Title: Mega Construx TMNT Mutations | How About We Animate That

He actually came with a bottle, like a little like flask from like a science lab.
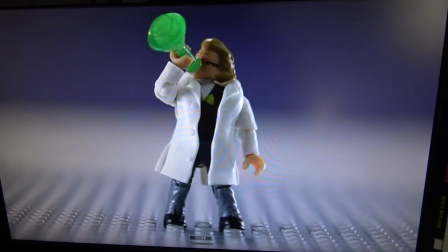(4:14)
So I had him drink the bottle and kind of smash it on the ground. And now because he's turning into a fly, I'm going to do it a little bit different than I did with the other guy turning into a rhinoceros. I think I'm going to have him kind of like get a little bit jittery in like a fly or insect sort of way, and then I don't know, maybe the wings will grow first,
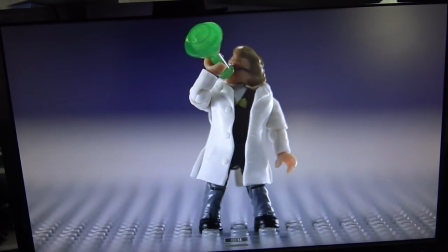(4:31)
or the arms will come out. Just like with Rocksteady, I'm doing some in-between replacement animation tricks.
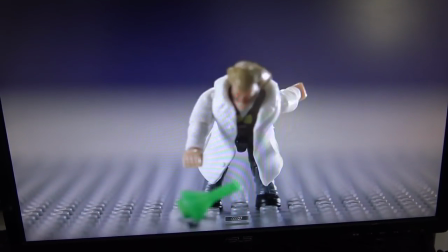(4:37)
In this case, when his bottle hits the ground, so there's the bottle, there it's still the bottle, and you can see some blue tack there holding it at an angle.
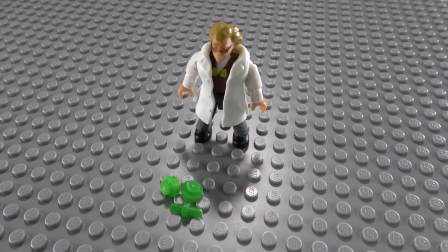(4:46)
And then immediately I changed it to a couple of one-by-one round pieces and a little bar that are the same color,
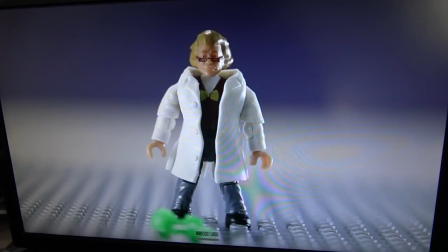(4:54)
so that it looks like the bottle breaks when it hits the ground. It's subtle, but it makes me happy.
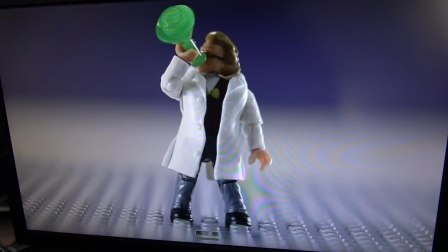(5:00)
I also wanted to get rid of the coat that falls off of him.
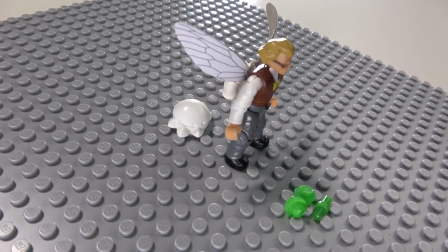(5:03)
So I made this little piece that looks like a white blob, I guess, but it's supposed to be like a pile of cloth.
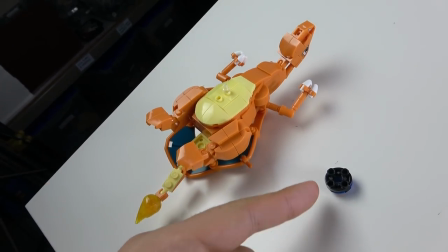(5:10)
It's actually two of the claws and a piece of the Pokeball from one of the Pokemon, the Charizard set.
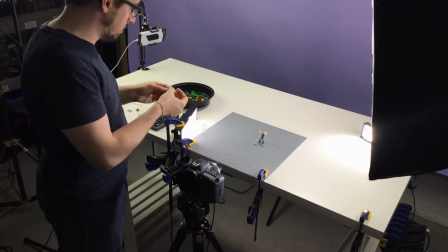(5:18)
Anyway, let me wrap up animation here and let's see what we got. Animation is complete, and overall I'd say this was a success. They're pretty fun to animate.
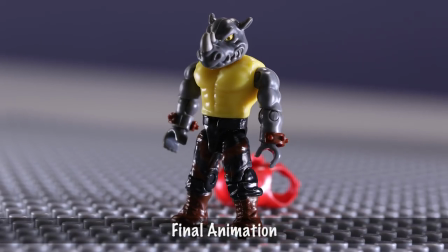(5:30)
The first shot I did was of Rocksteady, and he was probably the most straightforward to animate because he's just a normal humanoid, two arms, two legs, and a head.
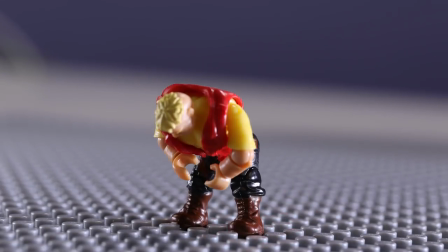(5:39)
Not a lot of stuff to deal with.
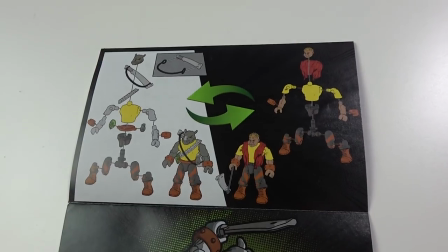(5:41)
He does have a lot of little tiny accessories kind of on his belt, but I just sort of ignored most of them.
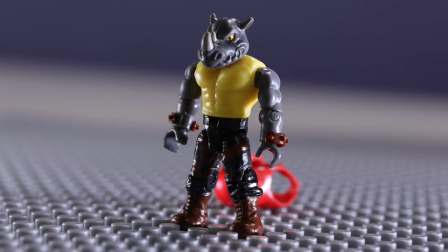(5:49)
For Rocksteady, his transformation scene, I kind of thought of it kind of like the Incredible Hulk, like he's hulking out into this rhino.
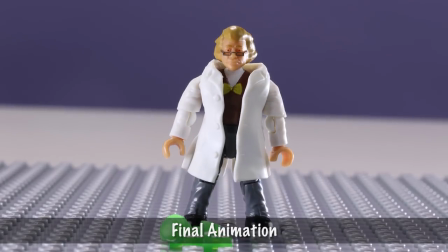(5:58)
Whereas Baxter Stockman, it was a little bit more Dr. Jekyll and Mr. Hyde, where he drinks a potion and then becomes this fly man. I had to actually break up his animation just because sometimes with stop motion, you'll start animating something and you'll get halfway through and the animation will almost tell you that you need to go in a different direction.
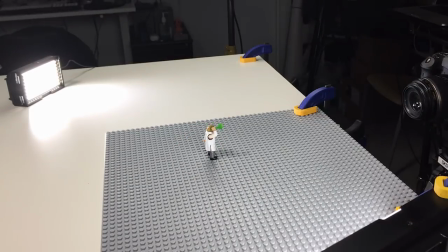(6:19)
So I started animating him kind of with the same intention that I had with Rocksteady, where I was like, oh, I'll just have him do like one big performance move and that'll get him from human to animal.
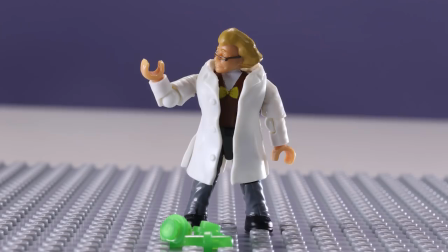(6:29)
The way that I ended up animating his wings popping out, something about the animation just felt like it needed to stop here. And so I listened to that instinct and had him stop,
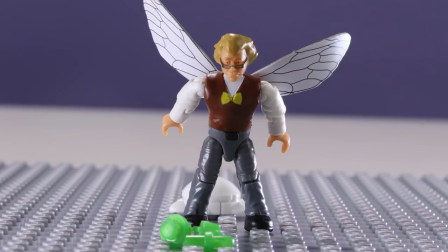(6:39)
and then he does kind of like another little extra move where his secondary arms pop out and his head becomes the insectoid head.
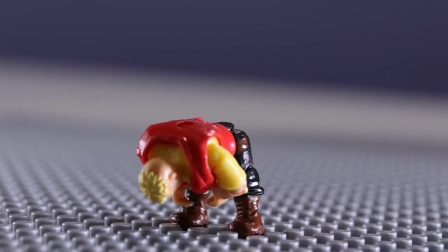(6:47)
Animating these characters, I tried to keep everything pretty simple.
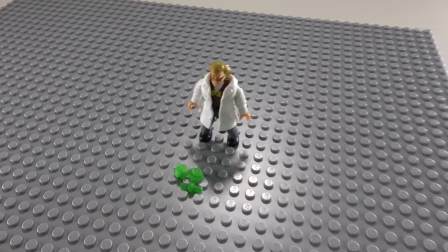(6:51)
Having the characters stand in one place, you need to have one stud of space in between both legs, which makes it a little bit awkward of a stance. So I tried to counter that by having them kind of bend at the waist a lot.
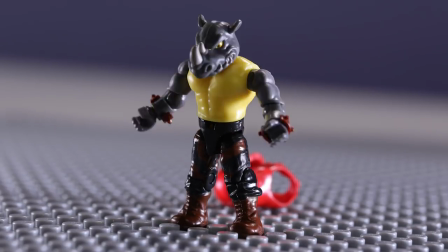(7:02)
The only thing that really gave me a little bit of a hard time was all the clothing for these characters is like a rubbery kind of material.
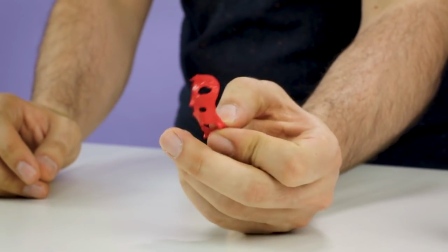(7:09)
They're all solid plastic, but their clothing is molded rubber that it can kind of hold a shape, like you can turn it inside out.
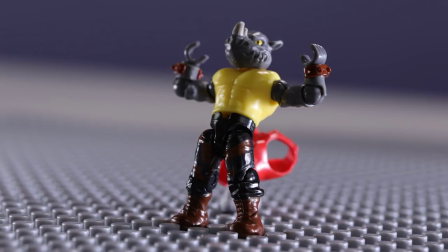(7:16)
And I tried to do that where in the frames where it was kind of falling off of his body. But to animate it and hold it in place on the character is actually pretty difficult.
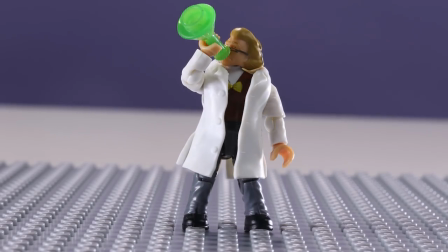(7:26)
Speaking of which, it was more difficult with Baxter Stockman's lab coat.
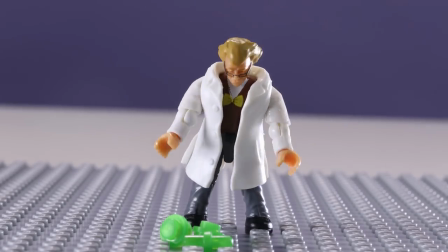(7:30)
The lab coat on him just would not stay in place and kind of would move even when I didn't want it to.
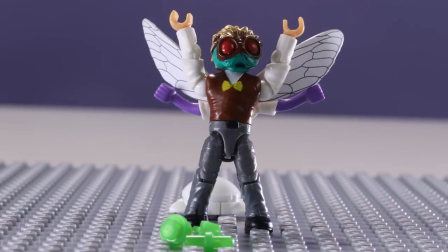(7:36)
He is a little bit more complicated of a character. He's got extra arms, and when I was in the middle of the transformation from human to fly,
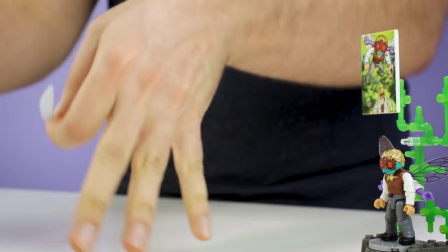(7:45)
for a single frame, I had the wings upside down so that it looked like they were kind of coming up, and then on the next frame, I turned them over. That's a quick way to kind of add a little bit of motion where there's not really any hinge or joint in the toy.
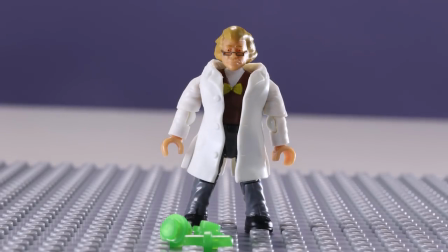(7:57)
But one of the best things about having characters that are really poseable and articulated is that it makes it really easy to act with them.
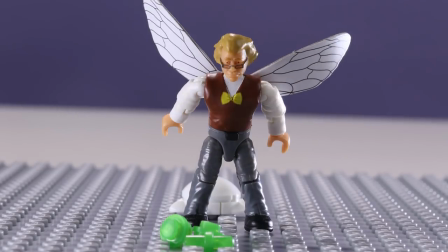(8:05)
The performances of the characters become really fun. So those are the Mega Construx Teenage Mutant Ninja Turtles figures, and special thanks to Carrie and Emily at Mega Brands for sending these our way.